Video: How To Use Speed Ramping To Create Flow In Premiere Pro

Hi guys, this is Jordan with Motion Array. When you edit a video, one of the most important things that you want to try and create is flow. Now, when we use the word flow, we mean a continuous movement throughout your video. It's really hard to quantify this term because it's something that a good video just makes you feel. But really, the end goal of flow is to make sure that your audience feels like your visuals, your story, and even your audio are being carried throughout your video in a natural way.
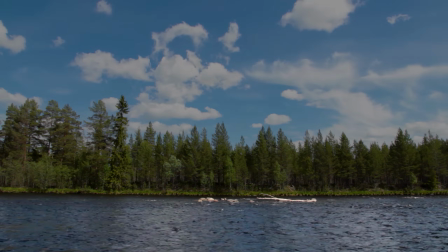34s
Think of a stream. The flow of water is not only progressional, meaning continuously moving, but it's also directional.
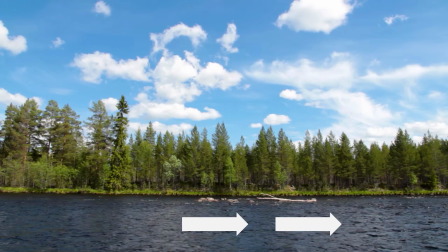41s
It's not going any which way, but it's going exactly where the stream boundaries take it. There's a specific start and end to the stream movement, and an entire journey in the middle. This is one of the reasons that transitions are so popular for creating enjoyable videos.
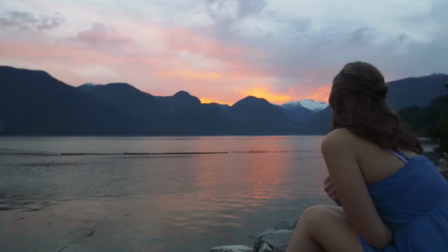54s
They help to naturally take you to the next point of your video without feeling a bump or a stutter to interrupt you, which is what a harsh cut can sometimes make you feel. Interrupted. This is already a long intro. Why are we talking about this? Well, it's because I'm gonna show you guys one easy way to create better flow in your videos. So get on your computer and open up Premiere, because we're gonna take a look at how to create better flow using speed ramping.
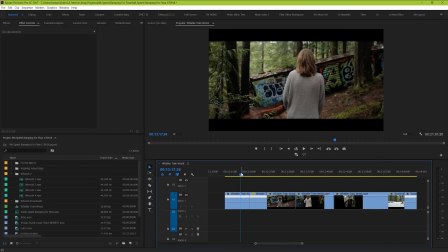79s
So now we're in Premiere Pro, and we have a few clips here put in succession. Right now they're just regular speed with no transitions, and they just cut from one to the next.
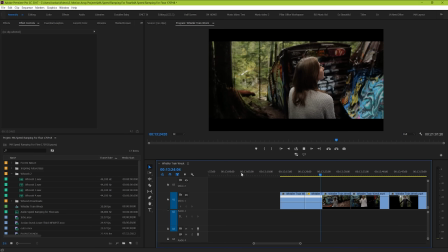87s
Also, just a quick heads up, the footage I'm using in this example was shot in slow motion.
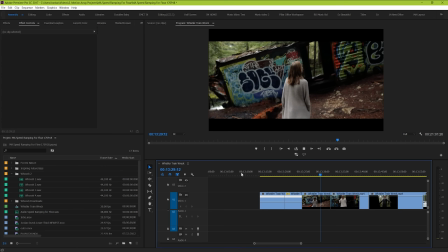92s
Normally, we might add a transition, but I don't want to draw attention to the transition by adding something flashy.
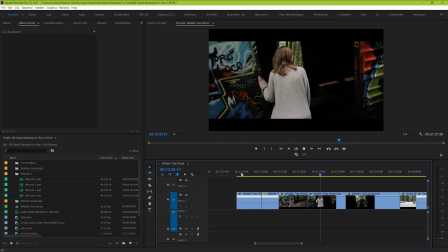98s
We just want to make the change from one clip to another feel more natural, more intentional, and more invisible. So how do we do that using speed ramping? First, let's open up our speed ramping capabilities for our clip box.
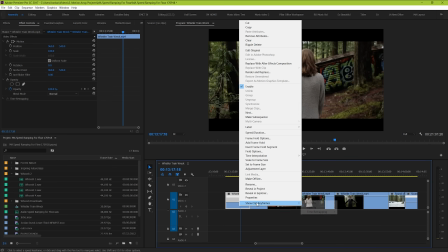110s
Right-click your clip and then go down to Show Clip Keyframe, Time Remapping, and Speed.
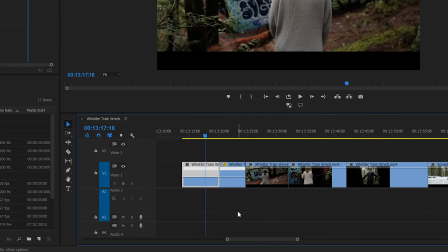115s
From here, you'll see that there's this little line that doesn't stand for opacity anymore, but instead it's representing the speed the clip is being played back at, which right now is 100%.
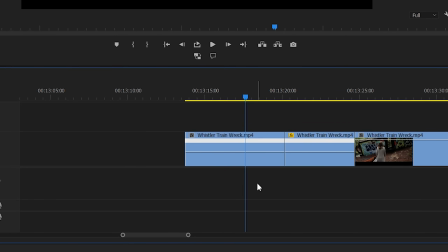125s
Our goal for this clip is to speed it up close to the end where the cut happens between the two clips, like we're accelerating into the cut.
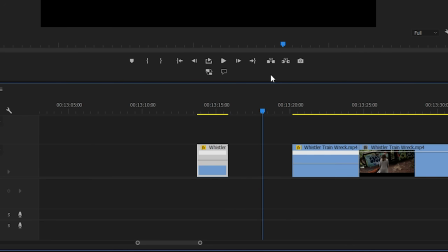132s
But if we make an adjustment to our speed here, it makes a change for the entire clip and not just for the section that we want. What we're going to do is simply take the end of our clip here and make a keyframe by holding Control or Command and clicking. Now we can control this side independent from this side. Let's raise this end up to make it faster.
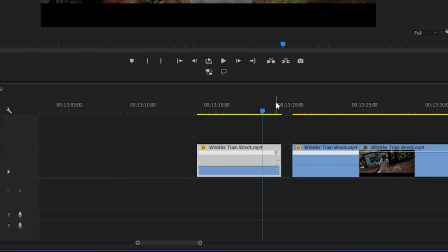150s
You'll notice the clip will move around when you make a change to the speed. Keep in mind that the duration of your clips will either lengthen or shorten when you make these changes.
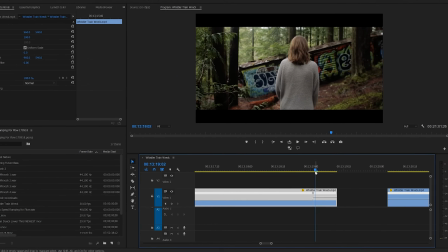159s
But the actual point within the clip that it starts and stops will remain the same. Let me show you what I mean.
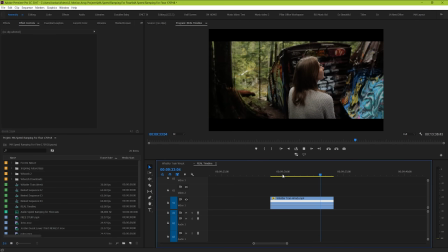164s
In this example, our clip ends when our subject here turns her head a bit.
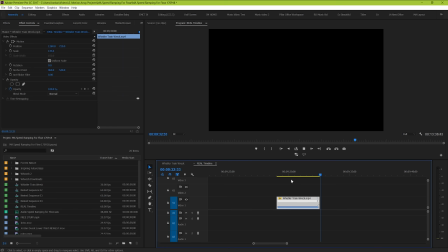169s
Even if we change the speed really drastically, it will change the duration, but it will still end with her head turning.
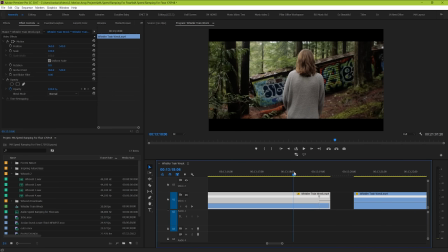175s
Let's go back to our other example. There's still a problem. Our video clip jumps into fast motion, and it's kind of jarring and doesn't look that great.
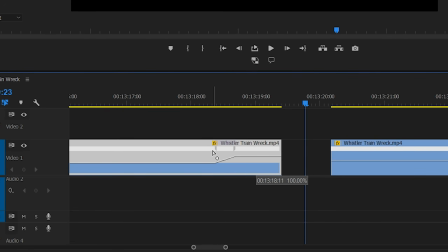183s
So we can ramp up the speed by dragging out this keyframe here. The farther you drag it, the more gradual the change will be. Finally, if you want the change to be less linear and more explosive, you can take this marker here and rotate it to make an S-curve.
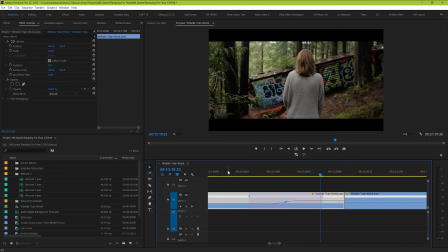197s
Here's what that looks like in comparison. It's subtle, but it can change a bit of the tone that you want to set for your video. That's looking better. Now remember that the goal for this effect is that we want to have the cut happen at the height of the acceleration.
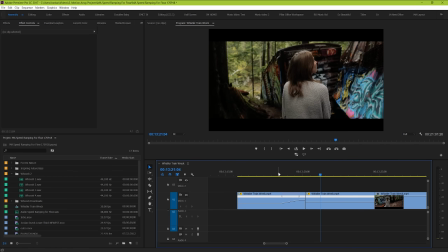213s
But this is only half the story. What we want to do next is the opposite with the next clip.
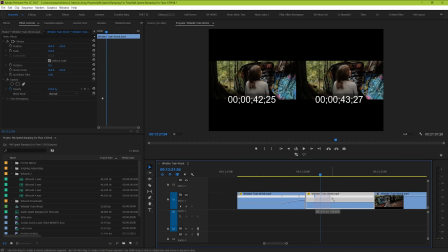219s
We want it to start fast and then ramp down to normal speed.
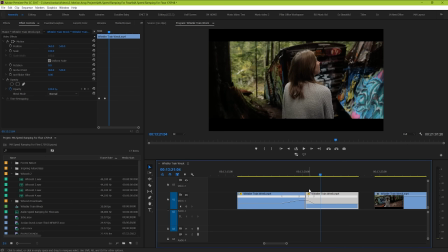222s
Take this exact same setup that we did for our previous clip and apply it to the beginning of the next one in reverse.
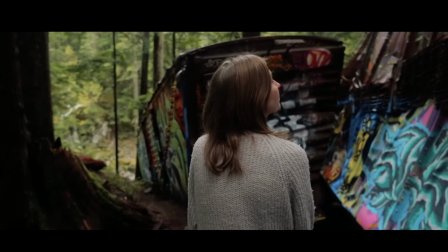228s
And now the effect should look like this. Now guys, that's technically the entirety of the effect, but it's really only half the battle.
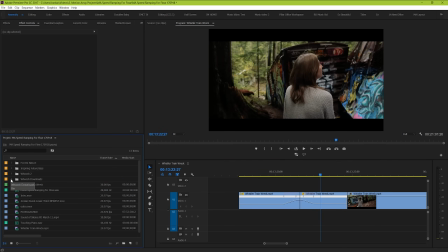235s
Like we've mentioned before on other videos, audio is key to your project, so adding a couple sound effects can take this effect miles further. Here's two suggestions that I would give. Place a very subtle sound effect down as an indicator to your audience for the speed change. Something like a whoosh or even a riser could help sell this effect more.
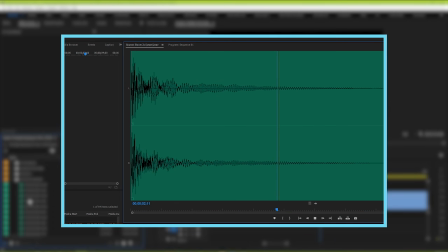253s
If you want to make your own custom riser, check out this previous video we did, and the link is in the description below.
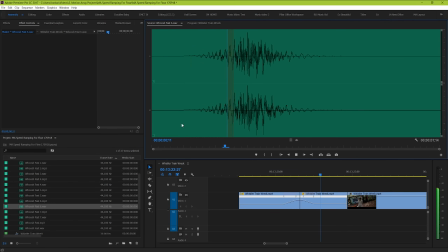258s
So we're going to add a whoosh sound effect here that sounds like this. But once we add it in, we notice that it's a little bit too loud.
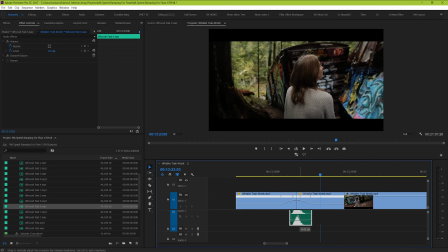271s
So we're going to bring it down in volume so that it's really soft. And now this is what it sounds like. It's kind of there, but it's really too intense even when we drop the volume down. So we're actually now going to drop the speed of this effect way down, to around 35%.
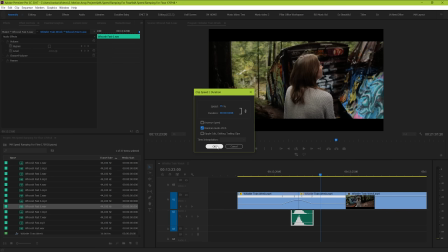289s
Slowing this down will make it sound more gradual and help it blend in with everything else that's going on.
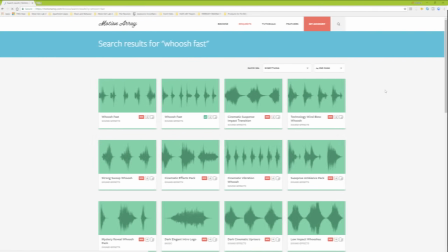294s
Your results might vary depending on what sound effect you're using. I'm using a whoosh sound effect from Motion Array's library,
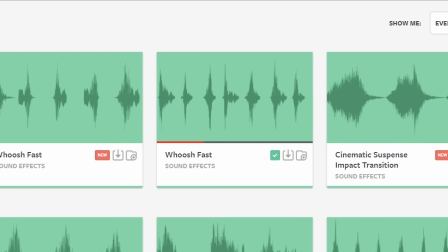300s
and the link to the sound effects pack is in the description below if you want to check it out for yourself. We're not trying to draw attention to the effect,
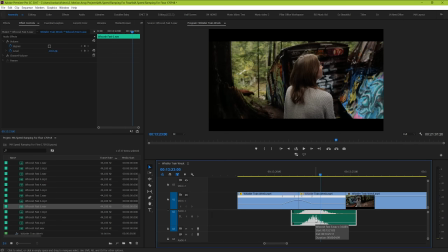306s
we're just trying to make it feel like it's actually happening by giving subtle audio cues. And now when we add it at the point of transition, this is what it sounds like. It's so subtle, but it works so well.
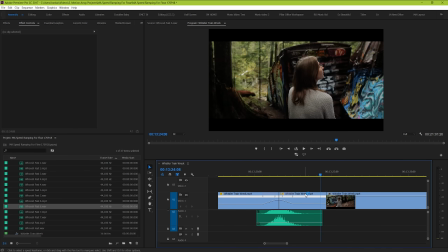322s
Lastly, what we can do to really help blend these two clips together is to have sounds that remain unchanged between the two clips.
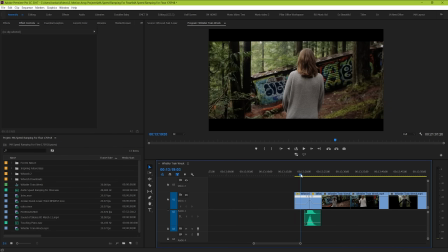328s
Ambient noises are great for this. Both of these clips, for example, are set in a forest.
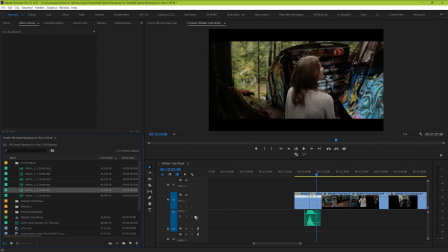333s
So let's take the ambient sound of a forest. We'll make it sound soft as if it's in the background, and then we'll take it and stretch it out over both sides of the cut. This way, our audio cues are telling our audience that there's a connection between these two clips, like they're happening in the same area.
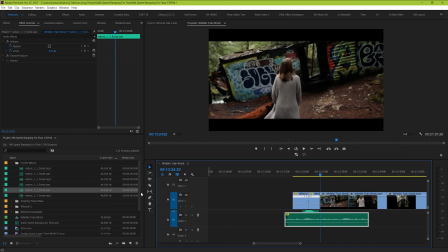353s
Lastly, I'm just going to drop in some subtle music to give some extra character to our video, and I'm also going to go ahead and do exactly what we've been working on for this video for all of the clips on our timeline.
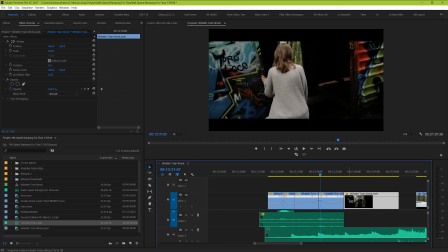364s
So now with all of that combined, let's take a look at our final video.
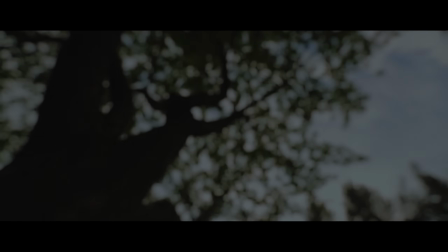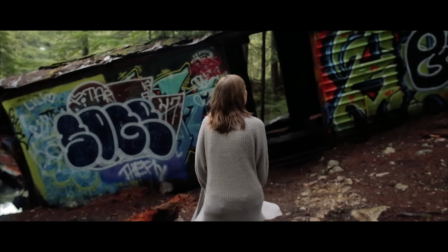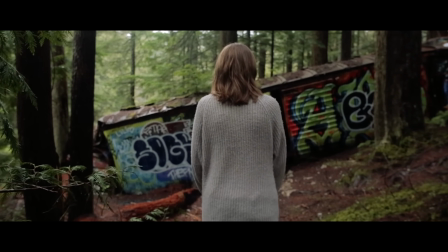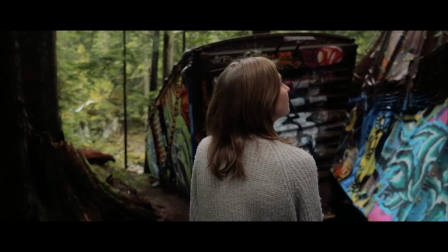406s
And guys, that's it. That's how you add a speed ramp to your video and stylize it to get the most impact possible.
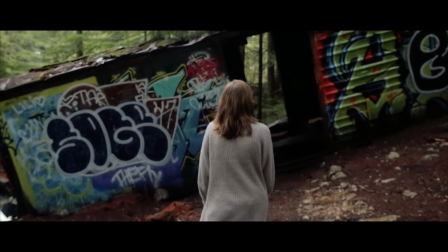412s
I hope you found this video helpful, and I hope you can see how sometimes the most simple and subtle changes can result in the biggest impacts for your video.
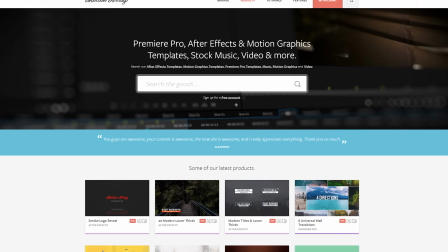420s
Just so you know, all of the sound effects and music we used were right here from motionarray.com.
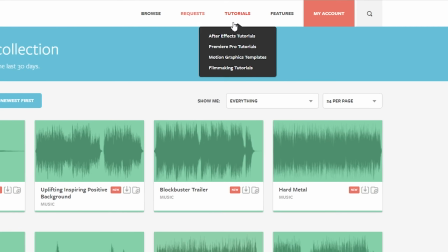425s
We've also got way more tutorials for Premiere Pro, After Effects, and filmmaking in general.
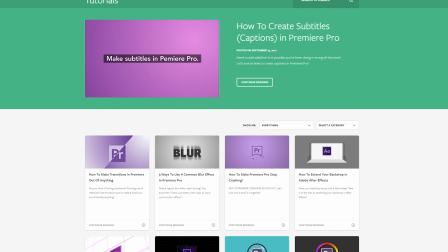431s
Feel free to check it all out. But that's it for me. I hope to see you in the next video.